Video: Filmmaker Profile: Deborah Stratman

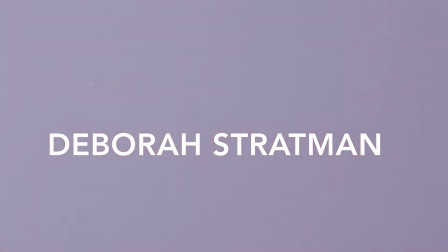Born in 1967,
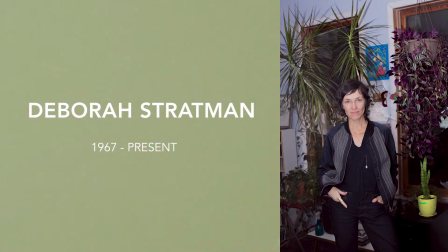Deborah Strattman is an American filmmaker and artist who participates in a form of experimental and ethnographic filmmaking.
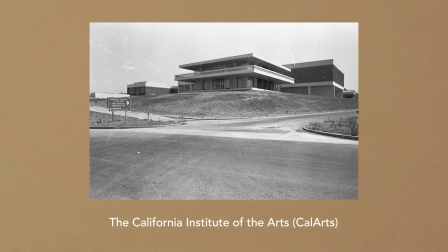Strattman received her MFA from the California Institute of the Arts, CalArts.
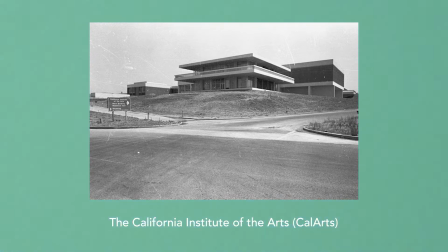During her time there, she studied under the experimental filmmaker James Benning, whose works often explore landscapes,
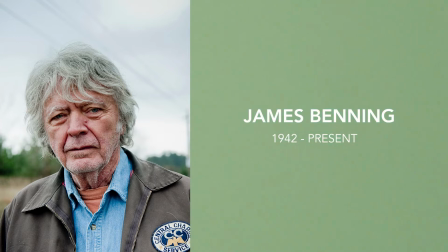time and duration, and who Strattman often cites as an influence. For just about the past three decades,
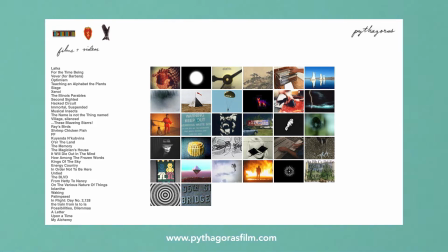Stratman's multifarious body of work has not only included films, but also sculpture, photography, drawing, and sound installations.
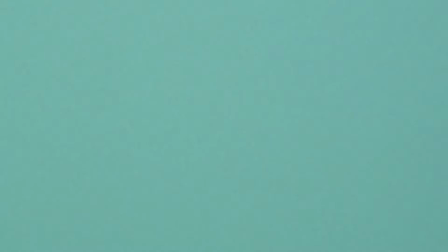Most of the films Stratman has created extend from an intersection between the avant-garde and documentary.
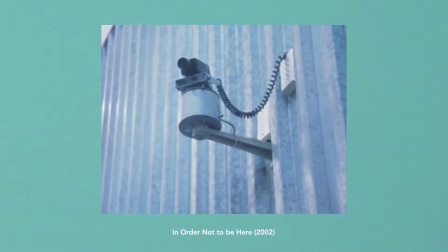In particular, many of her films are concerned with the ways in which our physical environment is entangled with the notions of surveillance, privacy, and control.
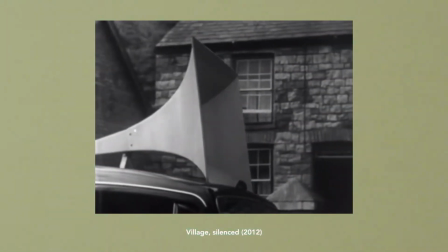She is particularly interested in utilising the duality of sound as a mode of control and resistance to explore the environments featured in her films.
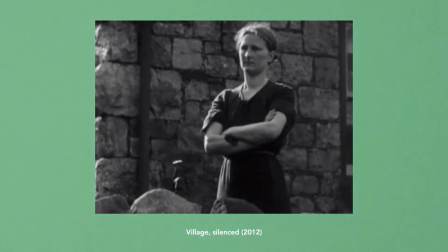Further to this, Stratman strives to divine a non-linguistic epistemology through her film's distinct sonic landscape,
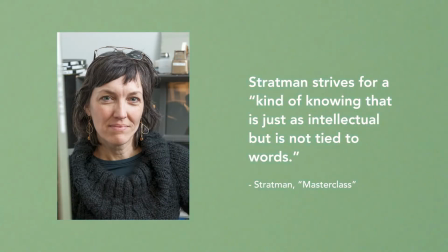something she describes as a kind of knowing that is just as intellectual but is not tied to words.
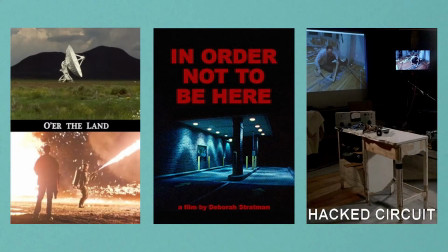I've compiled a list of three films by Stratman that I feel especially demonstrate this filmmaking sensibility for those new to her work.
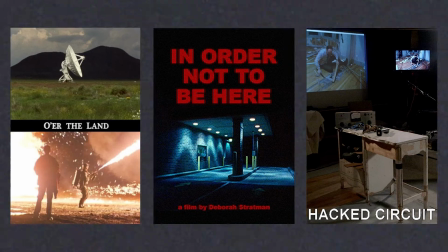This video provides an introduction to her filmography and the subjects and themes she explores through her films.
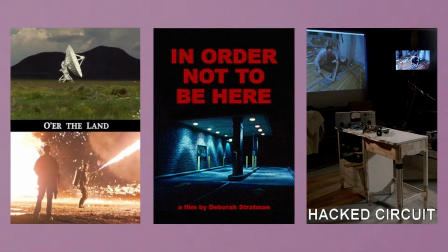You can also find a list to the films I mention in the description box below,
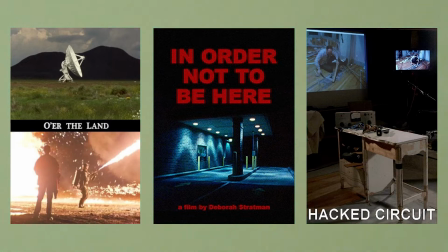all of which are available to stream through Dock Alliance alongside a fascinating masterclass delivered by Stratman herself. So without further ado, here is the list.
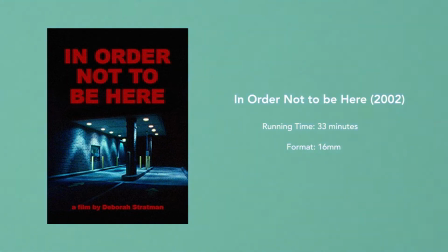In 33 minutes, In Order Not To Be Here offers a nocturnal portrait of contemporary suburban America. Simply put, it is an urban landscape film.
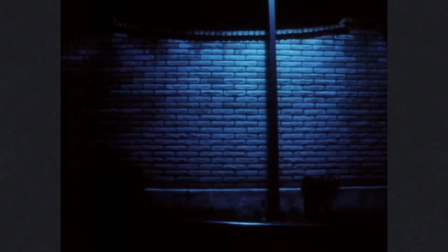In particular, Stratman directs her camera at the infrastructure of these typically white-collar communities and the ways in which fear-based desires, privacy,
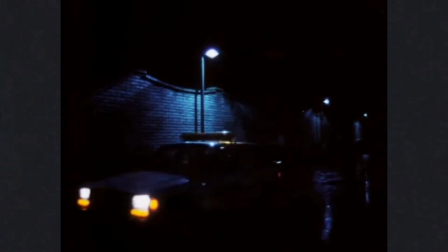safety, convenience and surveillance, demarcate their urban landscapes, both suburban and corporate. The film features such sites as convenience stores,
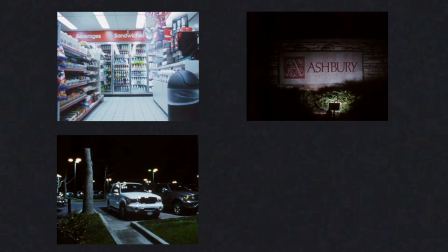artificially lit parking lots, gated communities and drive-throughs for about two-thirds of the total running time.
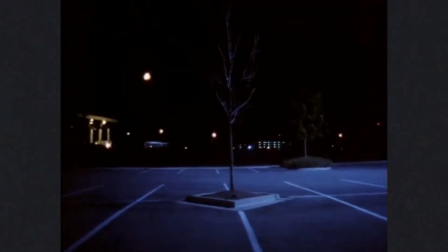They are all evacuated in criminal anticipation. Most of these urban sites are held in prolonged static shots that, for all intents and purposes,
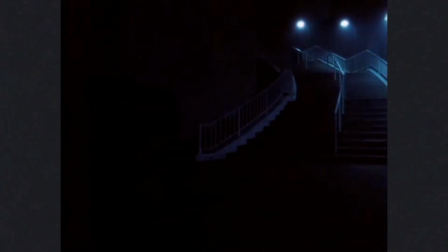could each double as the opening to a horror film, ominous spaces anxious in anticipation of something terrible soon to happen.
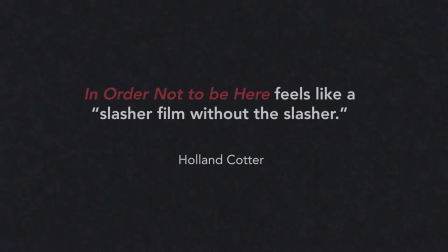Indeed, as Holland Cotter reviews, In Order Not To Be Here feels like a slasher film without the slasher.
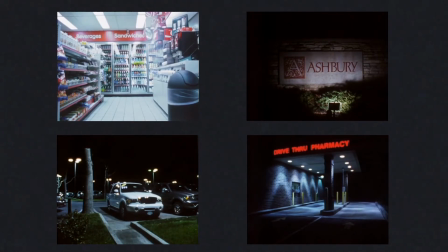Stratman has referred to the rather oppressive build-up of these soulless sights as the establishment of an omniscience of gaze,
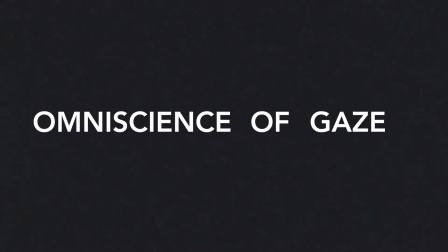yet she also fosters an equally oppressive omniscience of sound through vertical montage, that is,
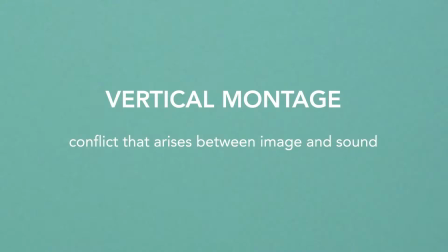conflict that arises between image and sound.
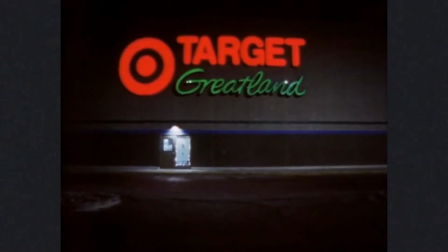Stratman's omniscience system trains the viewer to expect terror, yet this fear is never substantiated as no crime is ever visualised in these spaces.
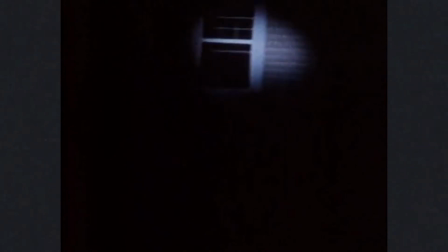For instance, an early shot depicts a spotlight probing a house in a desperate search of some indiscernible purpose.
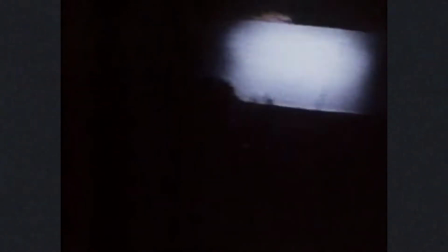Only the matter that falls before the focus beam of light is exposed, and the rest of the composition is plunged into comparative darkness, vulnerable to imminent illumination. A piercing sound buzzes alongside the scanning spotlight, concentrating the gaze and sound. This audiovisual distillation crystallises a pervasive mode of viewing and listening, and permeates the entire film.
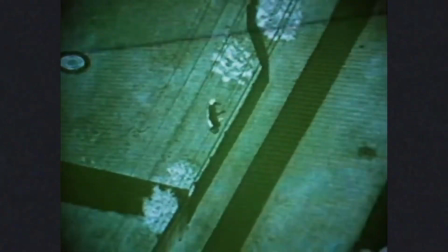The film ends with an extended sequence depicting a man trying to evade a helicopter hunt on foot.
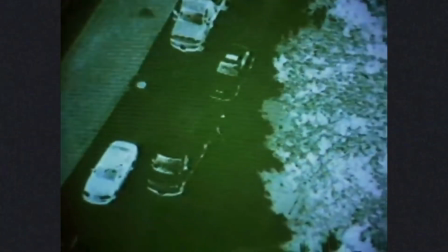This hunt was staged. Stratman hired an actor, Joaquin de la Puinta, to play the running man and charted his escape route.
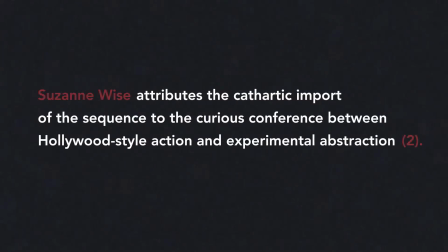Suzanne Wise attributes the cathartic import of the sequence to the curious conference between Hollywood-style action and experimental abstraction.
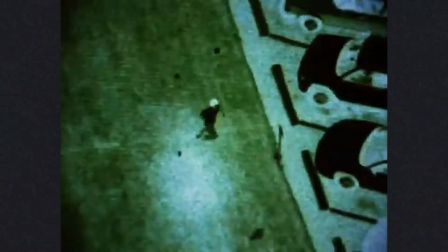Anonymised by infrared, we cannot identify the man or the reason behind his pursuit,
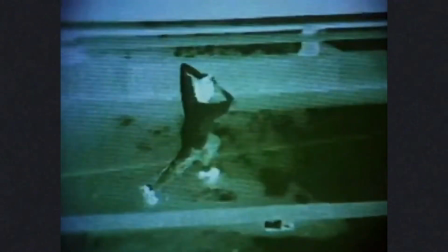and the unrelated sounds of news anchors and neighbour testimonies detailing a different crime scene, suicidal arson, do not assist either.